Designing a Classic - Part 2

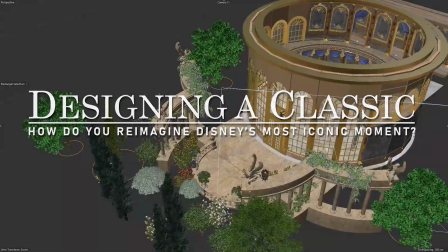0:01 And finally, the ballroom. This is the payoff, the moment everything builds to.
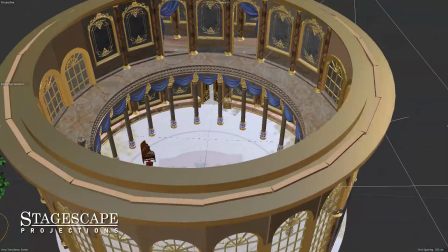0:07 I wanted the space to feel both regal and romantic, and also a little bit surreal.
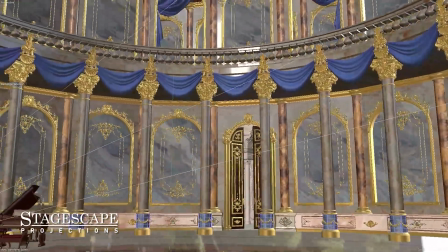0:13 In the original film, the ceiling is filled with these animated cherubs, but because of the angle I was using for the projection, I couldn't show the ceiling.
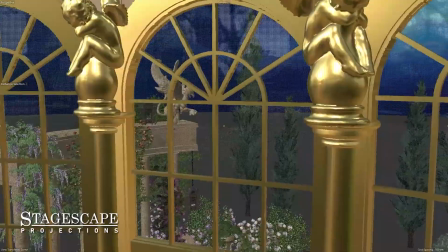0:22 So instead, I added gold cherubs to the top of each of the pillars and above the door.
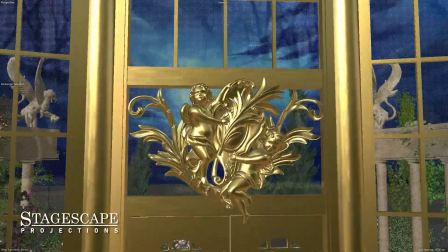0:27 It's a quiet tribute to the original. The windows were one of those magical cinema 4D moments.
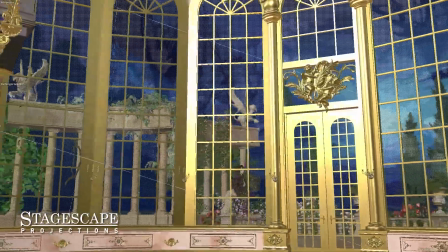0:34 I built the scene, lit the room, hit render, and suddenly this candlelight was reflecting through all the glass.
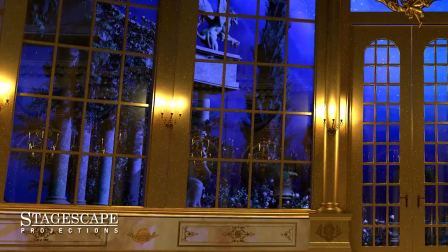0:42 I had no idea this was going to happen, but I love it. The only problem?
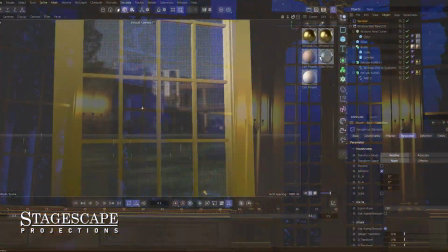0:47 The window panes were too perfect. The reflections were clean and symmetrical.
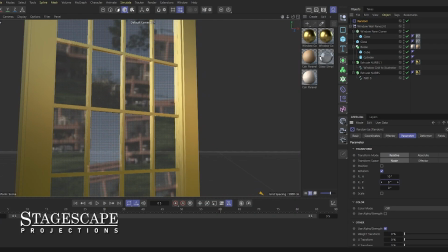0:51 So I added a random effector to tilt each window pane ever so slightly.
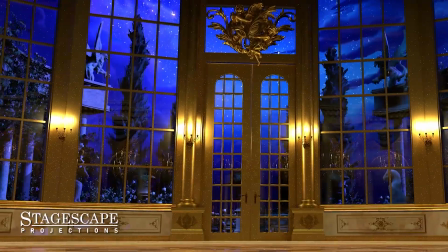0:56 It's not really that noticeable until the camera moves and the reflection shifts subtly, imperfectly, like real glass.
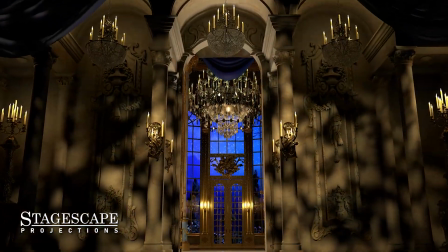1:04 It gave the scene more texture, more life. And then the sky.
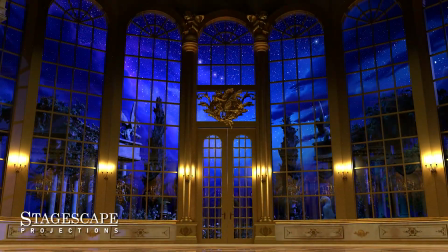1:12 This wasn't meant to be the hero of the scene, but it is.
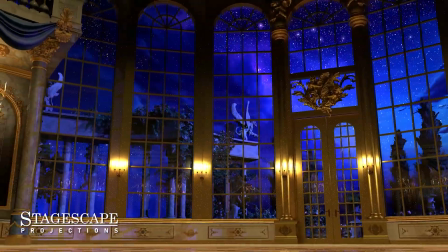1:15 I spent over 3 days building 13 layers of animated stars and clouds to get this effect.
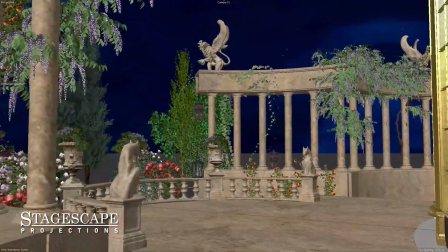1:22 My scenes and the skies, they usually sit just on the edge of fantasy,
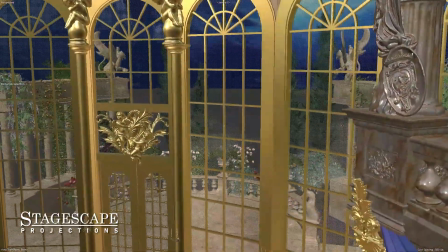1:26 but this time I let it tip all the way in, and what I'm left with is a sky that completely steals the scene.
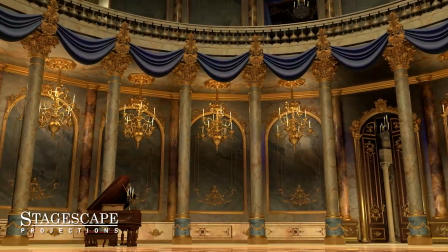1:33 Finally, the camera movement. Usually I avoid big moves in projections, but here I broke my own rule.
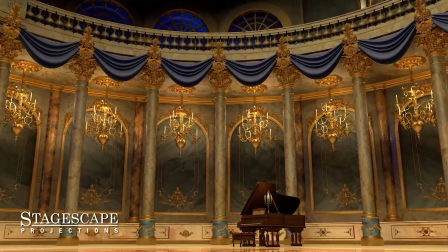1:40 Because Belle and the Beast are dancing, floating, I wanted the world to move too.
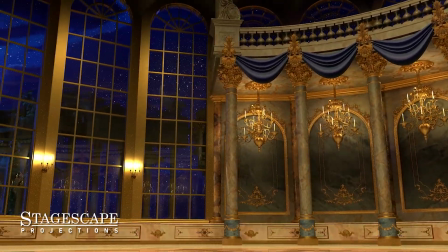1:45 So I built a slow 360-degree spin timed perfectly with the music.
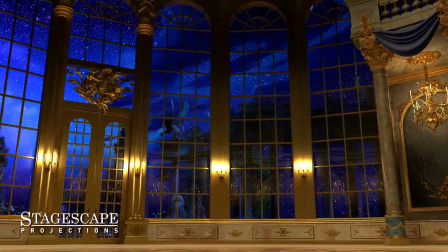1:51 And with Belle and the Beast dancing in front of this animation,
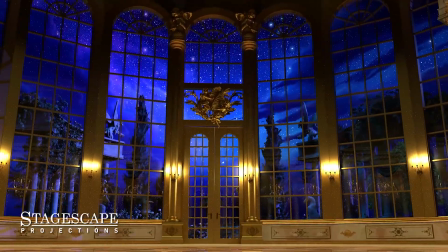1:54 it should leave audiences with a show-stopping memory that will linger long after the curtain call.
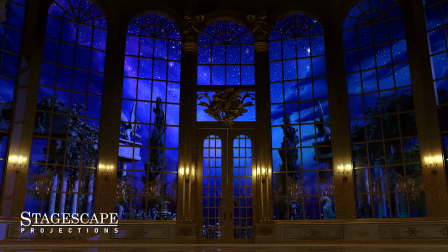2:01 This scene has now become the longest scene I've rendered so far, totaling a massive 4.5 weeks.
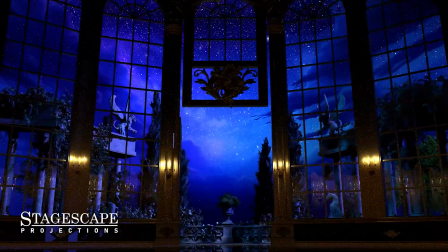2:07 It wasn't about recreating Disney's version, it was about responding to it, honouring the legacy and telling it my way.
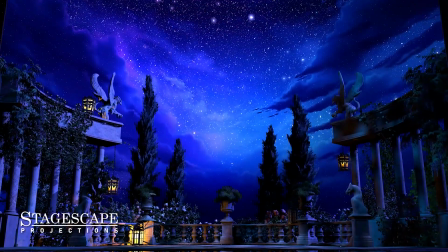2:14 Because when it all comes together, the lighting, the texture, the movement, it becomes more than a backdrop, it becomes a memory.
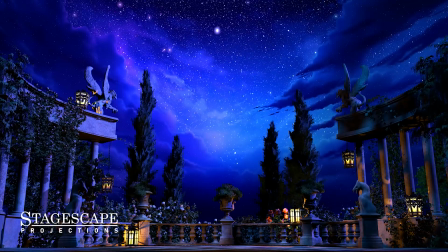2:22 And that's the magic I'm chasing.